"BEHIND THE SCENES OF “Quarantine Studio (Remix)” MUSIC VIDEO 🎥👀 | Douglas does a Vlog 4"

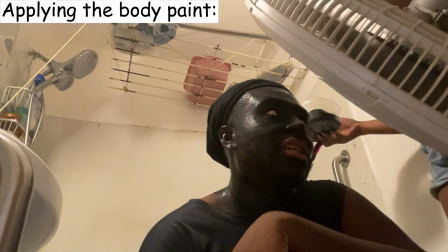[7:07]
This shit might not even get on the sheets What do you mean?
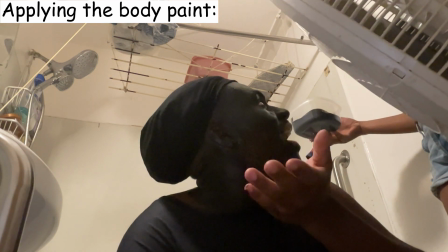[7:10]
Like you know how they, like, I was wondering, I was thinking that it was gonna stay in the sheets, which is fine But, like, this might not even get on the sheets, like it's very fucking sticky
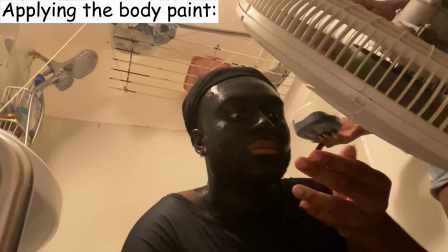[7:22]
Is it like really going in your face or whatever?
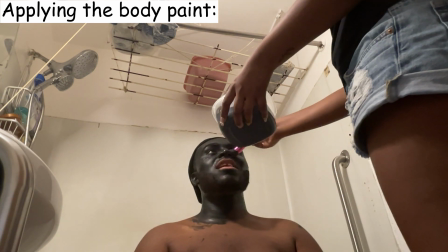[7:24]
Yeah, I feel like it's getting sticky as fuck Like, I know baby, give me the egg Get through my neck It's black anyway
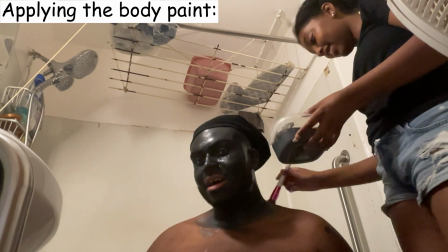[7:37]
I Need you to get behind like my head
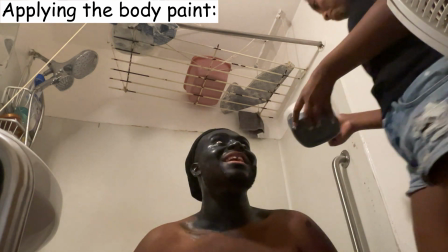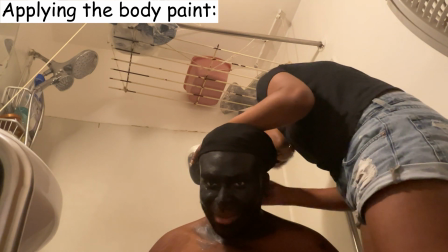[7:44]
Yes, they gonna see a whole f***ing patch of regalism.
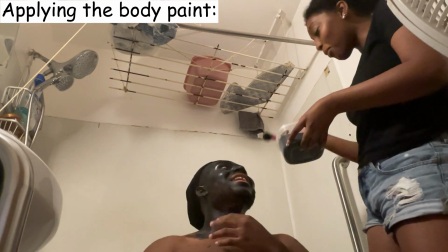[7:51]
Get some more of that now. It's gonna be cold. Let's just...
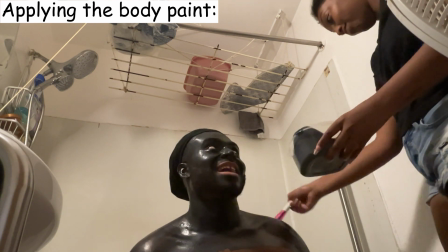[7:59]
Wow, we're like already in like I was... I'm shocked. Now you feel like everyone...
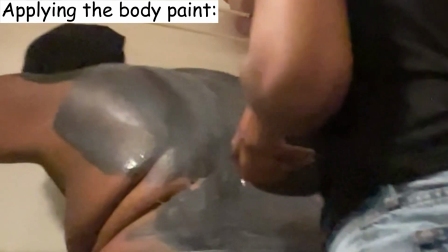[8:07]
We could not be into the same room with each other. We are getting our roles and sh**. I'm getting in there.
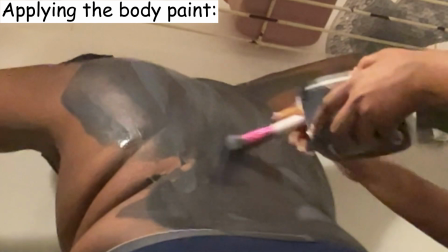[8:13]
Those are stretch mom areas. Yes. She said with my young hand.
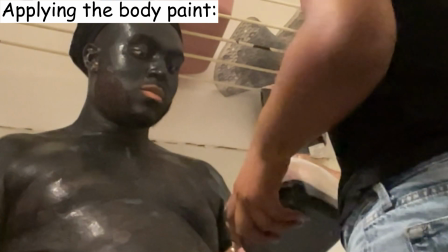What I was going to do is get a corner of my hallway and pad it up with sheets.
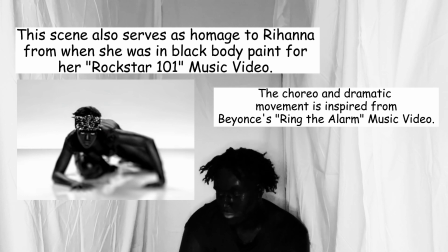[8:31]
Like I'm going to get sheets padded up. That way like the background could be all white and then that's when I'm going to actually perform and go crazy and whatnot. I thought that one scene could be where me and you are just like dressed up real fancy just like in black clothes. and um
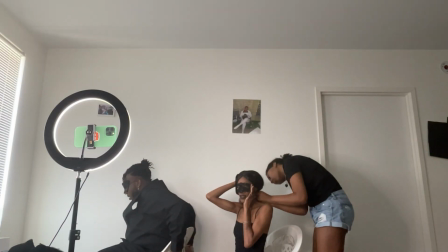[8:46]
we have like max are we gonna be back to back for this scene right yeah back to back yeah you can do back to that that's actually that actually
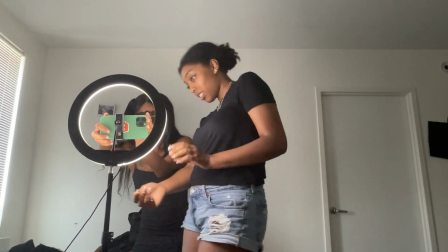[8:53]
made a lot more sense oh sorry i got electricity up
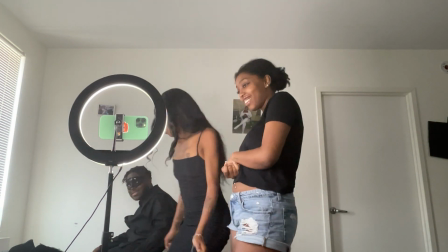[8:58]
in my dress the static electricity yeah it's actually yeah that's that's
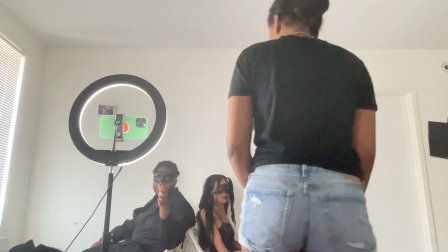[9:02]
exactly yeah that's good the chorus for the chorus we could both look at the
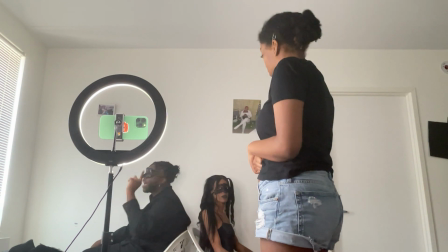[9:07]
camera and then and then i'll turn around when it's here for okay so we're not gonna
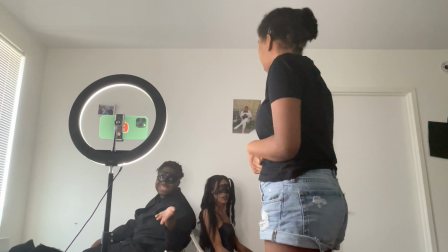[9:12]
keep like for the chorus because we're going to be eye-loving and stuff too. It's going to be hard to keep turning back.
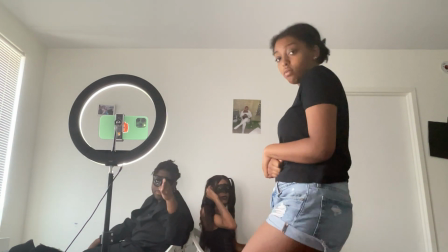[9:17]
So whenever the chorus plays, we're both looking at the camera. Just get to your little statue position.
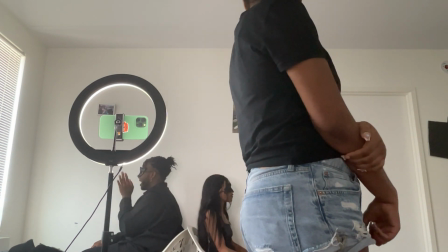[9:24]
And remember, no emotion, no singing a song. You got to literally just take your only mouth when you're looking at the camera.
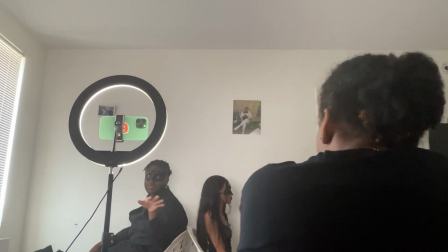[9:32]
I also want this to be the opening. So when I say okay, count to five.
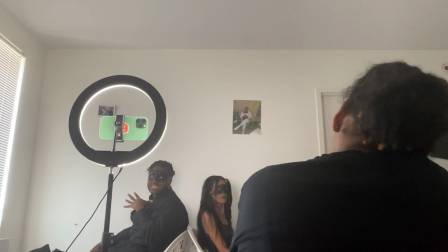[9:37]
Because I want the opening to just be us standing still because I might let this open the video up. Yeah, yeah, yeah. So just when I say, okay, I'm ready, just count to five and then start it. That way it could also capture my scary self. I definitely like the concept basically with the mask, that song goes for the emotions, you feel me?
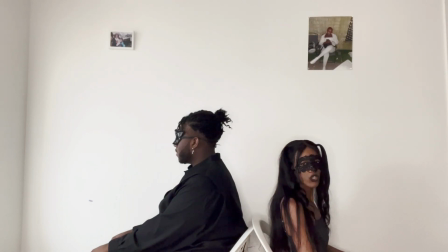[9:57]
Because like you said, I want people to hear the words. That was one of the scenes. And the second scene that I wanted was also in Sookie's house. Just a quick little party scene, you know?
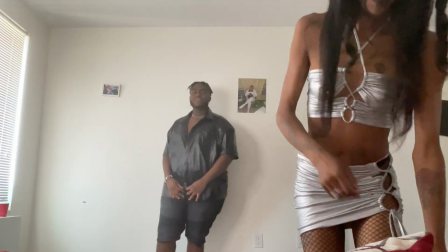[10:08]
Because I was like, you know, we really had fun for the song creating the TikTok.
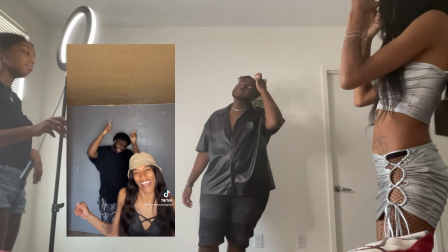[10:11]
So this is in a way like, this is in a way like, like doing our, it's like redoing our TikTok video, but better.
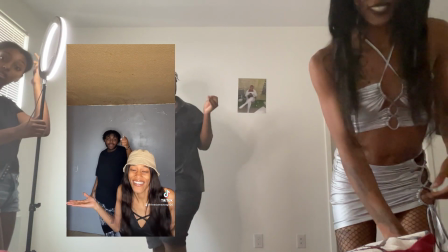[10:19]
Better, yeah. You know what I mean? What I look about our outfit is, it's like the same texture. That's what I would say.
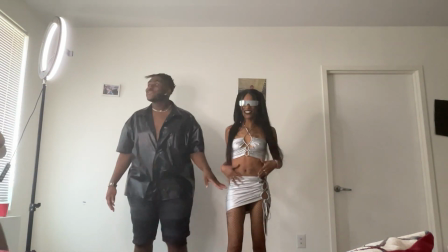[10:24]
Last scene I was like, yes! Oh, this is really gonna be, I didn't even repeat that.
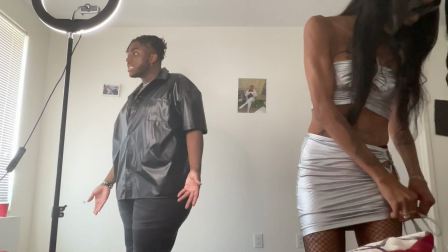[10:28]
I didn't even want, I was unsure if I even wanted this to be the first look, and I ended up bringing it anyway.
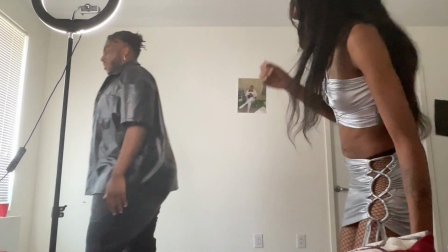[10:34]
And go with this. Literally. Like, it's like this video is like really meant to happen.
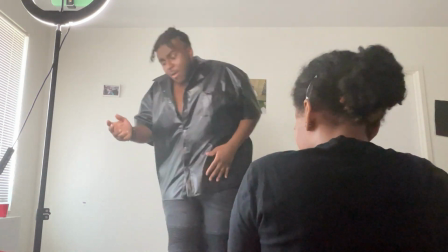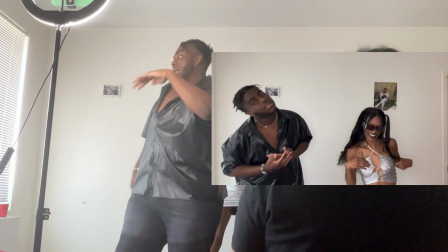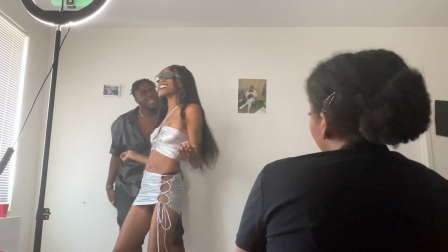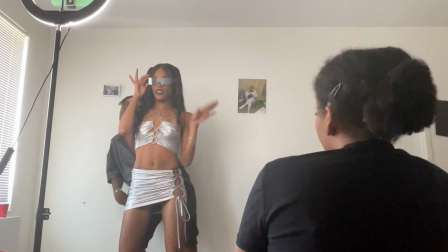[10:57]
And we're basically just like, you know, dancing and having fun, really, you know, to the song. I like the individual scenes, the back-to-back, like how you told me before. I'm definitely digging that.
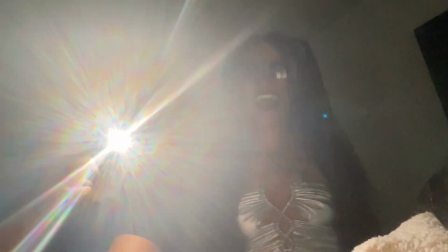[11:07]
BTS, y'all. You know the vibes. You know what's going on. Heavy on it.
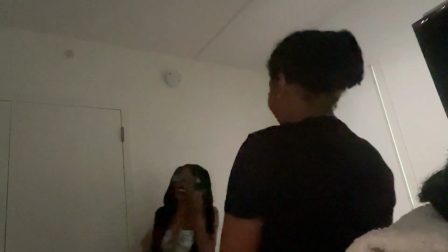[11:15]
Stop hitting a robot.